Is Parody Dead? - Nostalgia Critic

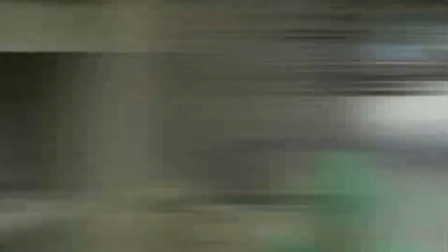(8:23)
What spoof films nowadays are missing is that the humor doesn't come from just
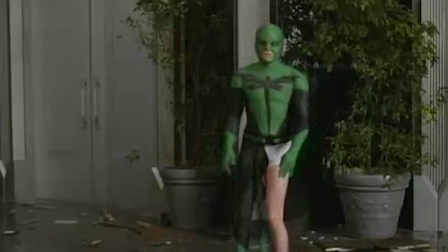(8:28)
turning something popular into something silly or blindly making references.
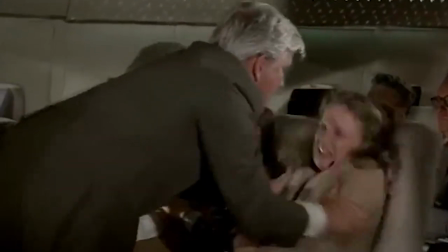(8:33)
It comes from a very focused and smart analysis of why we like what we like and ultimately making fun of it.
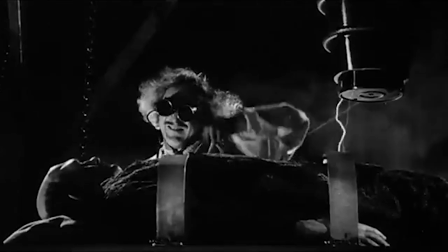(8:40)
The jokes in Young Frankenstein work because it tries hard to create the environment and atmosphere the original Frankenstein created.
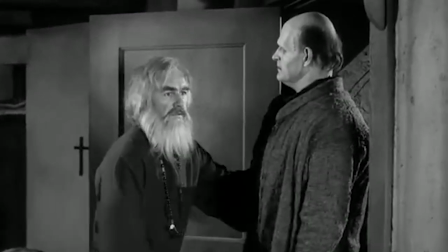(8:47)
That way, scenes like The Blind Man work because you recognize and feel the weight of the original.
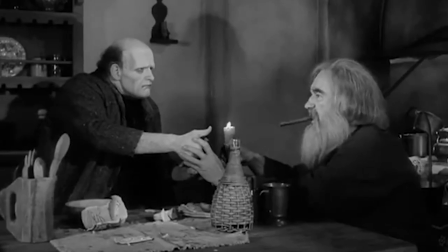(8:53)
And the contrast of putting something as silly as lighting his finger on fire is now
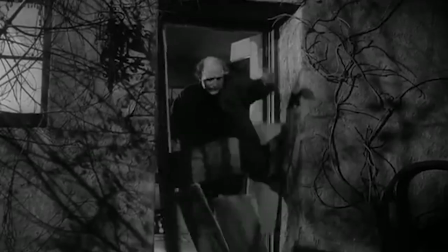(8:58)
hilarious because it makes you realize how funny it would be if that did happen in the original.
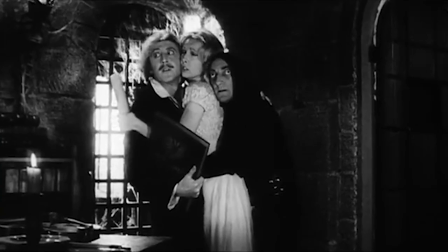(9:03)
On top of that, I would argue that many of them created funny characters. Spaceballs doesn't work because it's just acknowledging Star Wars existed.
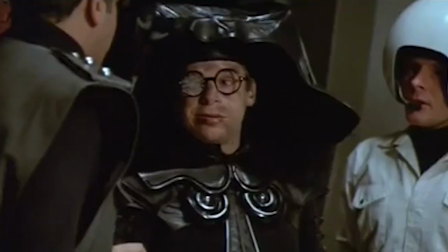(9:12)
It works because an intimidating strategist is now replaced with a pathetic dweeb in the same role.
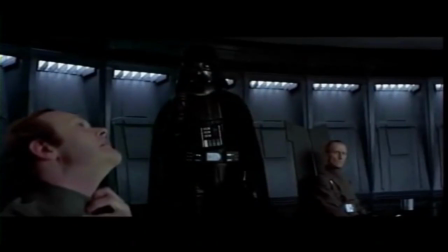(9:18)
James Earl Jones being switched out with Rick Moranis,
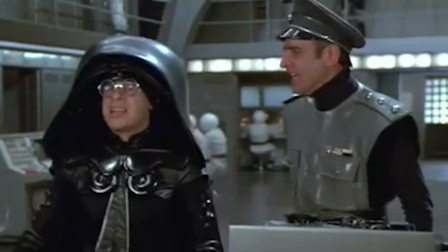(9:21)
both given the same amount of power and supposedly fear, is what makes so much of this film so funny.
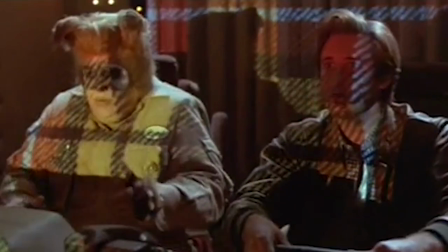(9:27)
As well as the other timeless characters that this satire created. Even the Warner Brothers cartoons figured this out.
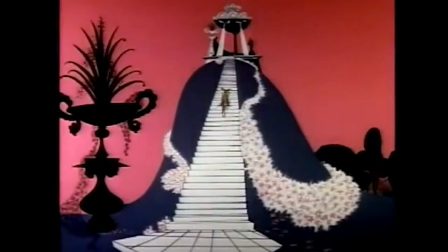(9:33)
In What's Opera Doc, the weight and genius of Wagner's music is still there, but it's made funny when the main characters are replaced with Bugs Bunny and Elmer Fudd.
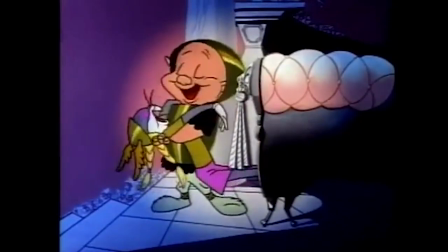(9:42)
It's the contrast of character and situation that makes it humorous, not acknowledging something that's popular is still popular.
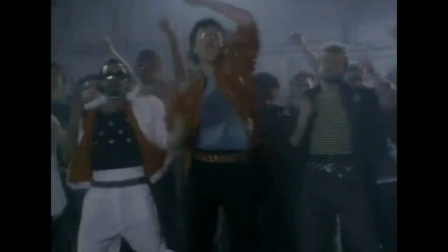(9:49)
Weird Al Yankovic has made a living inserting himself into some iconic roles, and the closer he can mimic the size and scope of what you enjoy so much,
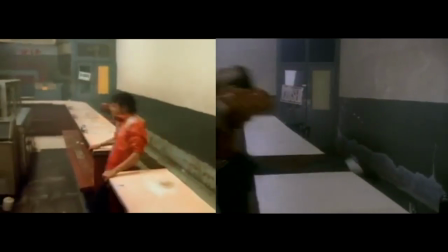(9:57)
the funnier he can make it when he reduces something so serious to something so not serious,
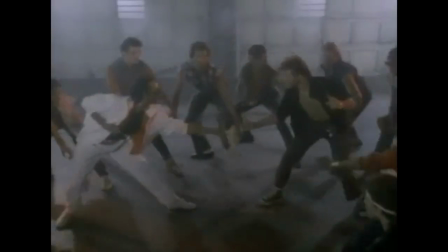(10:02)
like food.
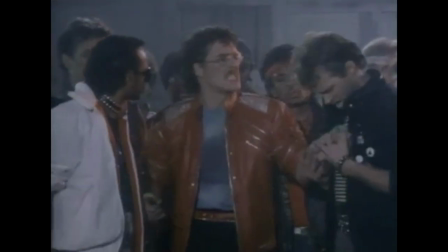(10:06)
parody comes from a true understanding of what you're satirizing, capturing its strengths while playfully acknowledging its flaws.
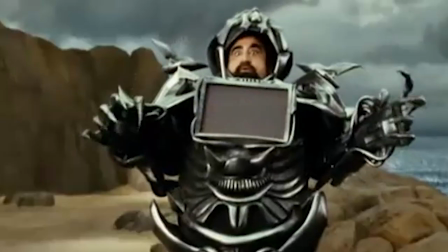(10:14)
And you can't do that if your concern is squeezing in reference after reference,
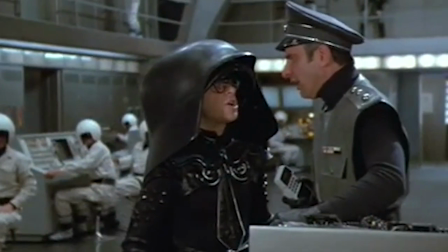(10:19)
because you don't have time to let the environment or the characters you create and or mock sink in.
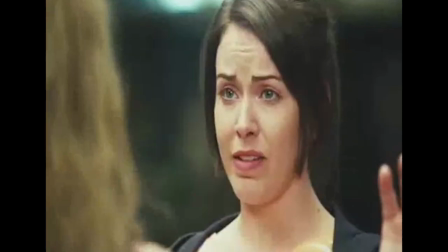(10:25)
So, with such an emphasis on getting people in theater seats and nothing else, is parody truly dead? Not necessarily. It may be dead in theaters for the time, but it is still alive and well online.
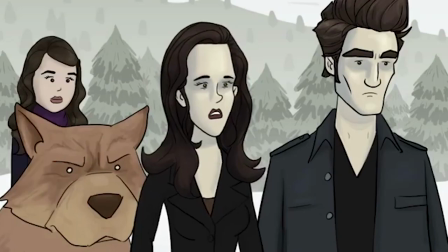(10:40)
Comedic groups like College Humor, How It Should Have Ended, Animation Domination High Def, Funny or Die.
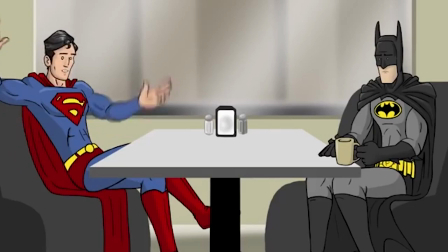(10:47)
These are all great satirists who know how to quickly establish the tone of what they're satirizing, make clever jokes about it, and keep it focused.
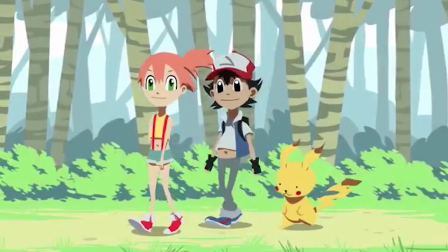(10:56)
In just a few minutes, they set up the environment and characters so that they instantly are recognizable,
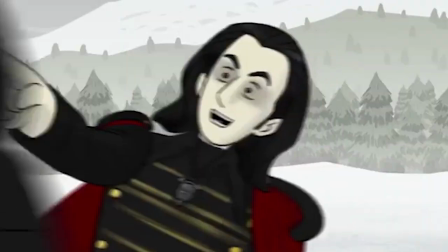(11:02)
and know what elements to move around or switch out in order for it to be funny. On top of that, there's also good satire on TV.
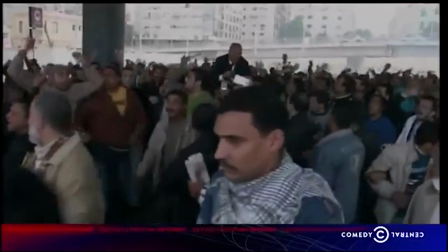(11:09)
Comedy Central still brings us their fake news with The Daily Show and Stephen Colbert.
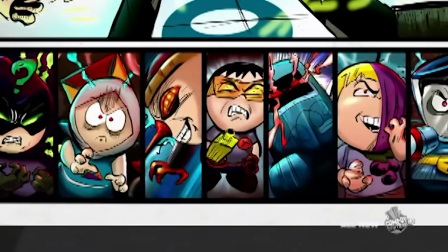(11:15)
And of course, South Park always knows the best way to mock everything, whether it be movies or anything else in media.
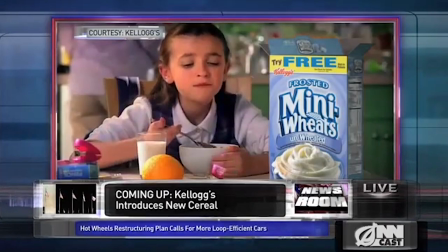(11:20)
And how about The Onion? They're still funny as hell and going strong, in papers, online, and in video form.
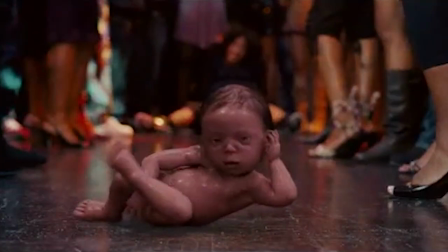(11:26)
So while it does look like good parody in movies is down and out for a while, I don't think parody will ever truly die.
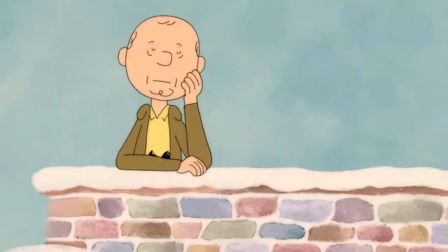(11:34)
It just takes on different shapes and different art forms.
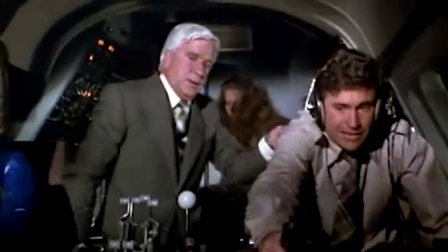(11:37)
And while I do miss looking forward to cinematic greats like Airplane or Spaceballs, there's still new satires being made, and many of them are just as funny.
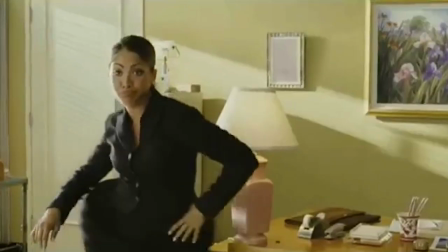(11:45)
Because for every person who just wants to use comedy as a means to make a quick buck,
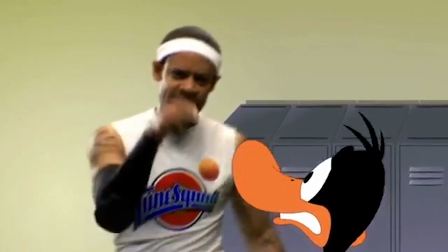(11:50)
there's hundreds more out there who know good humor and, more importantly, how to display it.
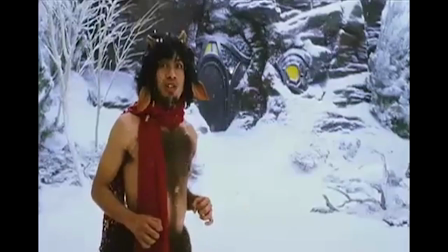(11:56)
And for those who still think something like Epic Movie is along the same lines as Young Frankenstein,
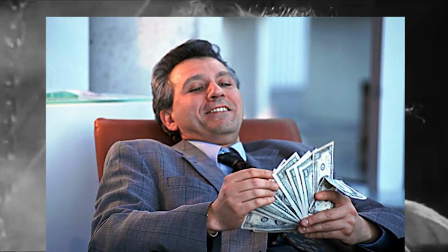(12:01)
you will always be a prime example of someone who will never get the joke. I'm the Nostalgia Critic guy, remember? So you don't have to.